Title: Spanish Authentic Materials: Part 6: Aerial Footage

Hello, Spanish teachers. Today we're going to talk about drone video, aerial video, and why it's so important when we are talking about creating culturally authentic materials, specifically with like a travel video or a video about a specific Spanish-speaking country. So first of all, 13 days until I go to Oaxaca and San Sebastian Rio Hondo, and I'm really excited and getting ready. I've had two individuals respond with requests for me to do conversations with them in Oaxaca, and I'm sure that I'll get some in San Sebastian Rio Hondo. It's a little bit more remote, a little bit harder to get a hold of people, which I think will be so cool when I'm there. So anyways, with that being said, let's dive into reasons why drone video is so important while we watch this quick
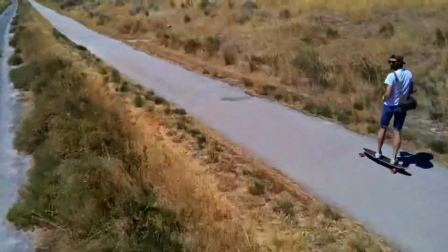1:13 montage of the drone footage that I've done in the past year.
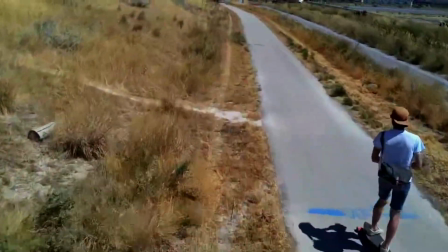1:18 And I hope you enjoy it. Let's talk about it.
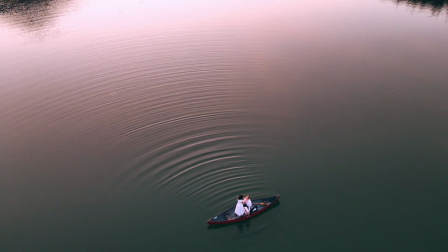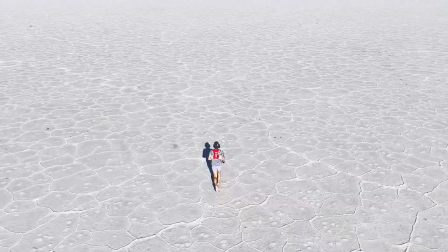1:29 All right.
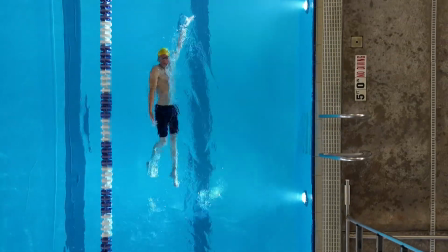1:30 In a way, it's like we're saying to the viewers, here's the bigger picture of where the story lives.
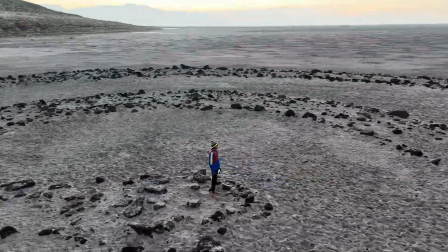1:41 Contextualizing the culture, aerial footage shows landscapes, city layouts, farmland, coastlines, mountain ranges, etc.
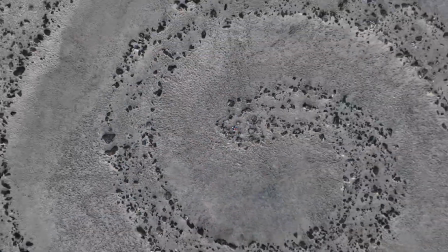1:50 It can establish a setting or a mood. Drone shots can serve as cinematic,
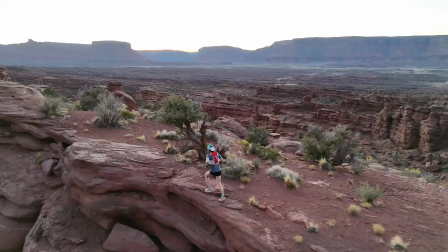1:56 establishing shots that set the tone before diving into close-up human interactions.
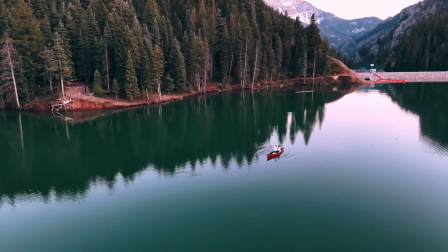2:02 They can highlight cultural spaces.
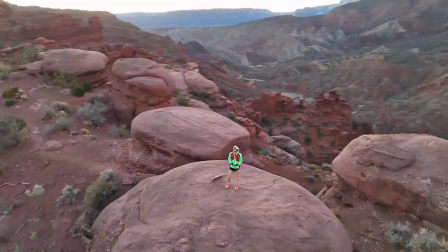2:05 Many cultural activities are tied to specific locations, plazas, temples, markets, riverbanks, etc.
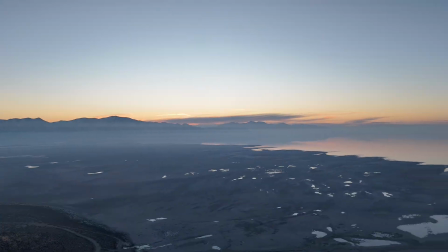2:13 Storytelling in editing drone footage acts as a visual breather between interviews or street-level clips, just like this.
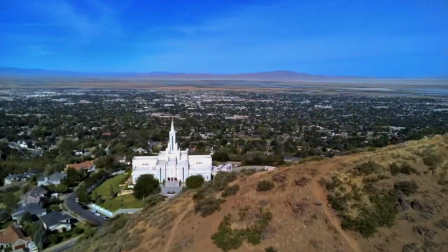2:22 Authenticity, as well, an emotional connection. So when we're talking about all of these different drone videos, that's what we're talking about. It plays a huge role in the emotion and setting the scene and everything like that. And that's what I'll give you. So thank you very much. Talk to you later.